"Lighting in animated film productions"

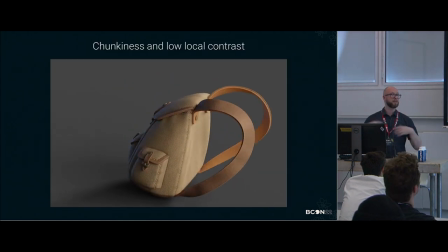1003s
So, in Sprite Fright, it's very much based around the idea of chunkiness.
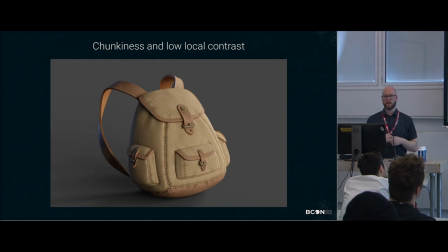1011s
We're going to talk about that also in our Sprite Fright presentation tomorrow, but it's all supposed to feel a little bit more like a model. Not that we're trying to emulate the look of models, you know, with fingerprints and that kind of stuff,
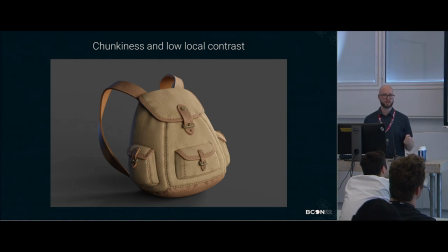1025s
but we want to make it look like a little toy world. because Matthew, he grew up in a family, in a tradition, they owned a toy store. So he really wanted to have that kind of feel and that kind of appeal. And that meant that the lighting had to support that.
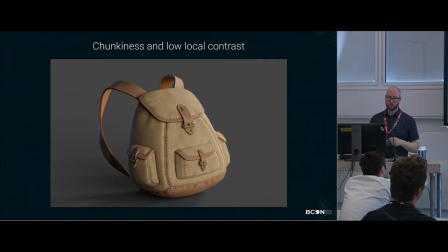1045s
And we also decided that it would be good for all the props and everything that we have. We have a very medium to low local contrast. So, within those colors, there is bump, there is a little bit of variation, but it's not too contrasty.
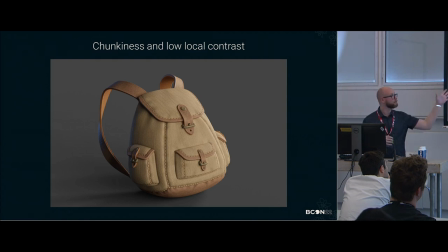1063s
That's what it means. So you see this object, and you can tell what it is, and if you look really close, you can see the detail, but the overall shape and the secondary detail, that is what counts.
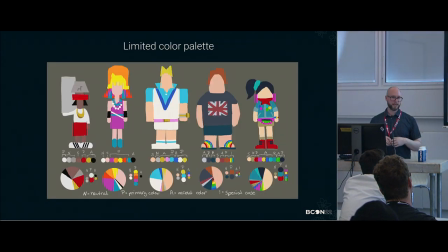1082s
Then we had to make that make it easier we had to we introduced a limited color palette which was actually a thing that Vivian our concept artist advocated for very early on and I'm so happy
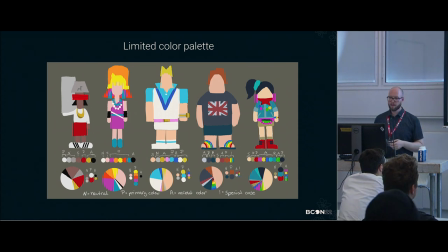1097s
that we we made it work in the whole film what that means is that we don't use you know 10 different types of green we knew maybe use two to three different types of green and the characters have colors shared among them and the hues are shared so if you see everything on the fine on
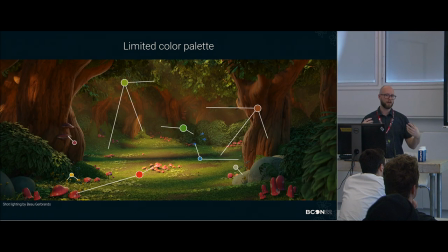1117s
the screen it all comes together and it's not too too noisy same goes for the environment we we try to make sure that you don't have too many different bark textures or too many different colors of bark the
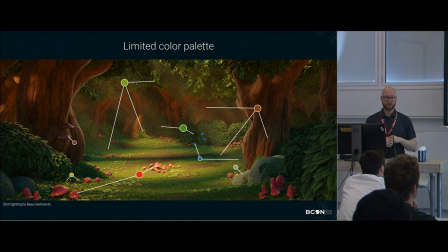1132s
green is one shade the ground is one is the same kind of brown and the mushrooms are the same kind of red so it's all it all looks like it comes together in the get-go you don't have to do any of that in grading and what what that
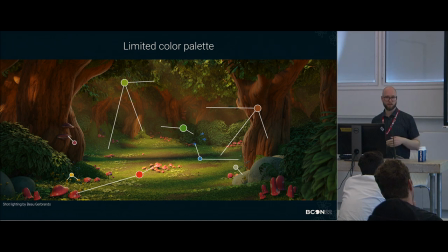1149s
helps you with is making the characters stand out more because they're that really the story is about the characters.
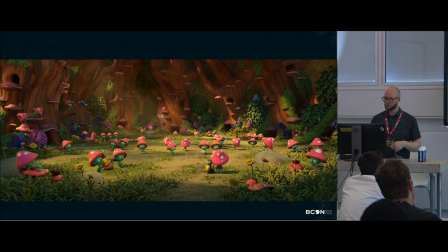1159s
Yeah.
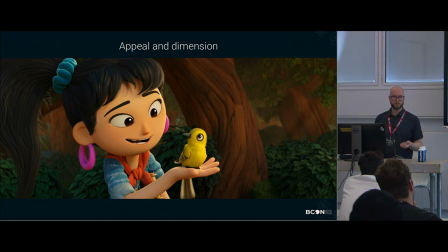1163s
So it's about the characters. So the most important thing is appeal for us. And you can do crazy things with naturalistic lighting. You can make a forest with fog and depth and dew drops and elements and everything.
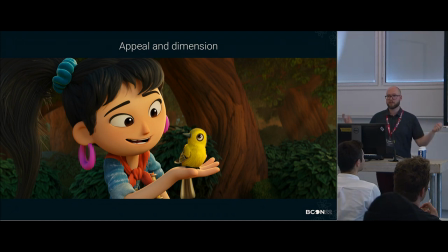1182s
But at the end of the day, it's a distraction. It's just there to look hyper-realistic, to look beautiful. That was more spring. Spring was more of that. For Sprite Fright,
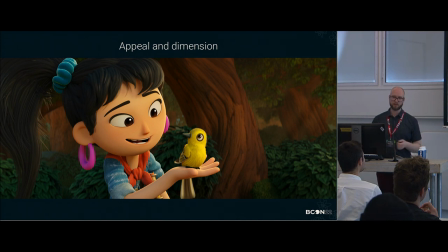1195s
we wanted to have the characters tell the story and be the central point without making it seem like the background is too simple. So appeal was very important for us. And making the characters dimensional was also very important to us because the shapes were all very stylized and beautiful.
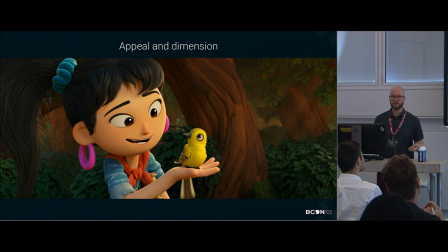1215s
Like you have these very nice sculptures almost, and our job as lighters is to make sculptures that are in motion look great, essentially.
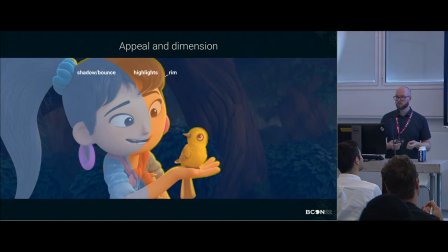1225s
So the language that we used for lighting these was very simple. It's almost going back to the original metaphor of three-point lighting. But the most important thing is the gradients.
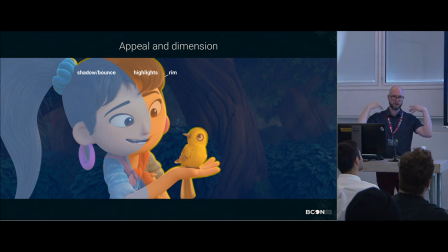1238s
The gradients along the faces, the topography of how those volumes look on the screen.